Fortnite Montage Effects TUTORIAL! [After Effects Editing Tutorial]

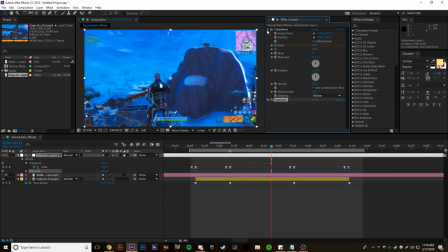(4:04)
So we drag on exposure, close that, open this, and basically I put this on
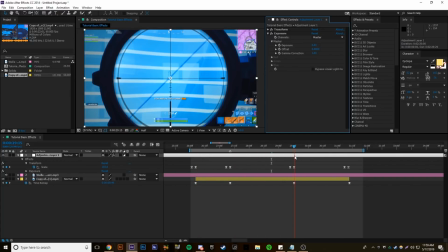(4:13)
the most impactful places, like to just create extra impact. So I usually set my exposure at 1,
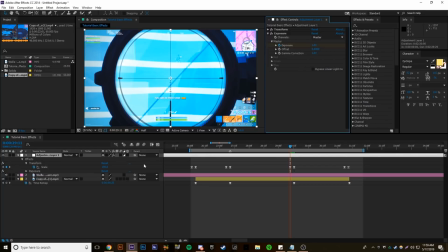(4:21)
move back same keyframe amount as the transform, set it at 0,
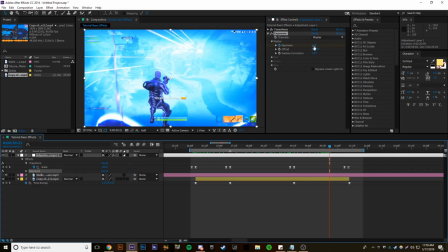(4:28)
and then move roughly halfway, 3/4 of the way through the clip, yeah, the way you want it,
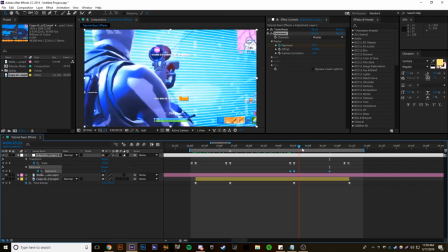(4:36)
and set that keyframe to 0. So you have a big screen flash here, bang, and then it cuts out.
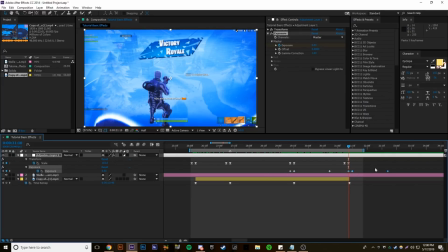(4:45)
And I usually set it 1 going, say if there was a cinematic here, from here to here,
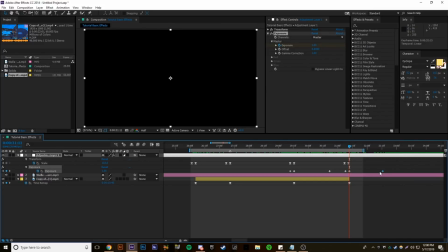(4:51)
I'd usually put an exposure on that to bring that back, and then push that back to
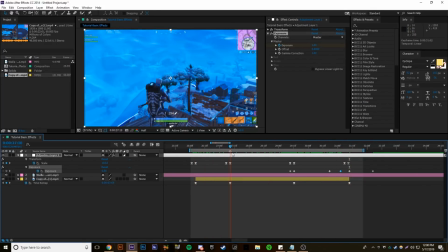(4:58)
there, my bad. Also there's an impact point here in this part of the song.
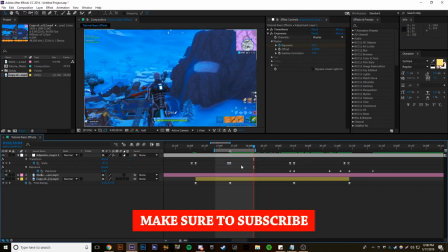(5:07)
also make that shorter. I'd get rid of that, to be honest.
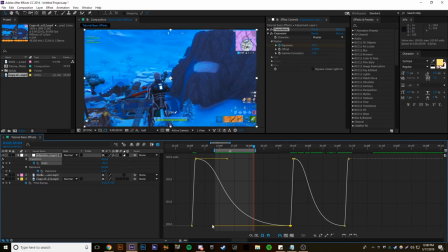(5:17)
Alright, I'm just doing some touches because I've got OCD.
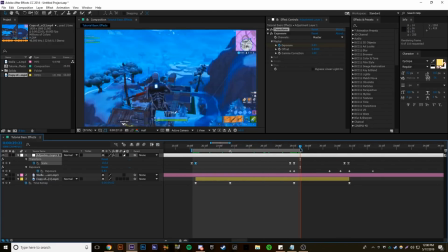So there's no screen pump there. I removed that just because it looked a bit out of place. It didn't look as clean. I'd also add exposure to this because this is when the beat drops in the song.
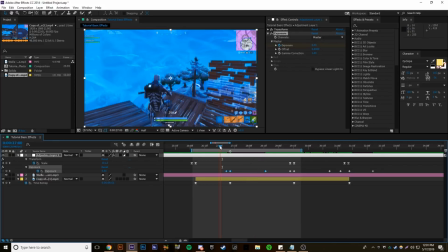(5:43)
So I just there. Another exposure point.
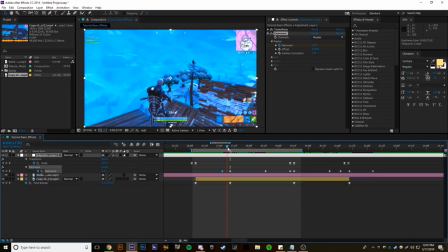(5:48)
I drag this back a bit like that, so it's less harsh.
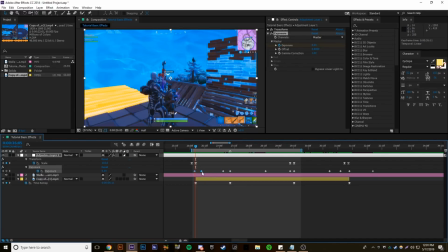(5:54)
And I'd also add one to the start of the clip, so it should look like this.
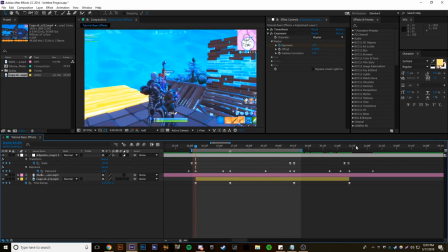(6:03)
Play the whole clip, my bad.
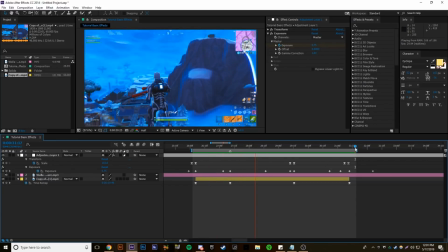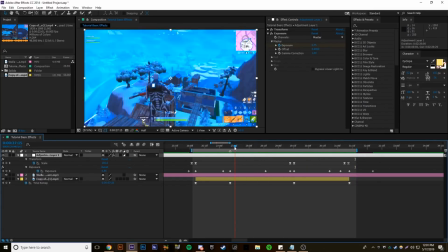(6:16)
Alright, that's for exposure. Now we can move on to camera lens blur, which I also use.
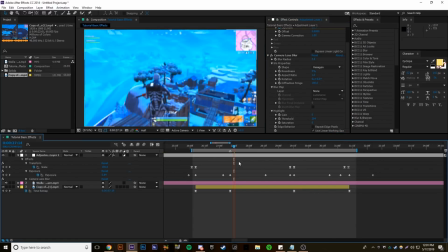(6:22)
So I usually set this at 3. And you keyframe it. It's up to you where you want to put it, to be honest. So usually at the start of the clip.
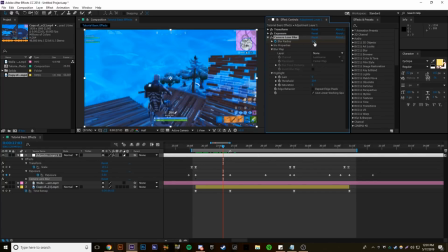(6:35)
And then move to around here. Set the keyframe to 0. Click U on your keyboard to bring up this.
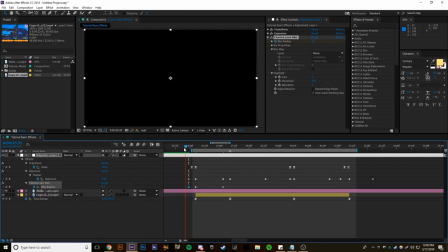(6:43)
And then set this at 0 there, same as exposure. So add some nice blur to it. And I also put this at the end of the clip as well.
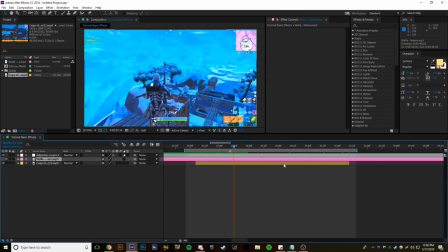(6:57)
Next effect, we're gonna add some glow for impact. So create a new adjustment layer the same way. So layer, new, and adjustment layer. And my bad.
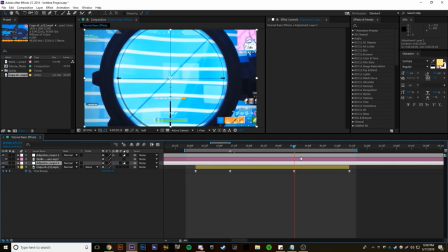(7:14)
So basically you want to go, I'd say 4 keyframes. I don't really have set values, I just do it as I go. So 4 keyframes before the shot, cut that, and then
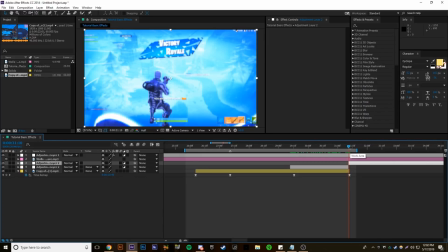(7:29)
go around, just go to the end of the clip, cut that there, and then I'd add
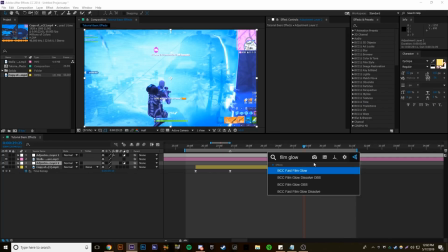(7:37)
film glow, fast film glow.
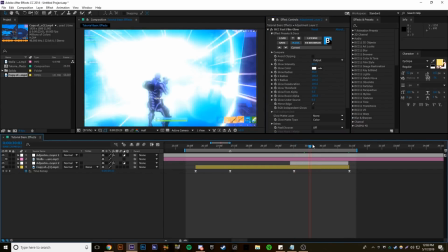(7:42)
So, and once we've done this, it's all up to you with the settings.
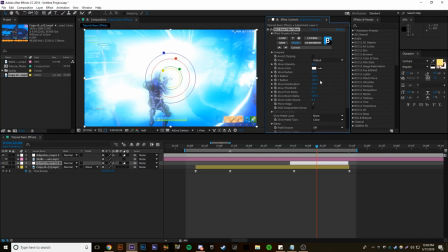(7:47)
I'd recommend going up to 50 with the radius, changing the Y radius to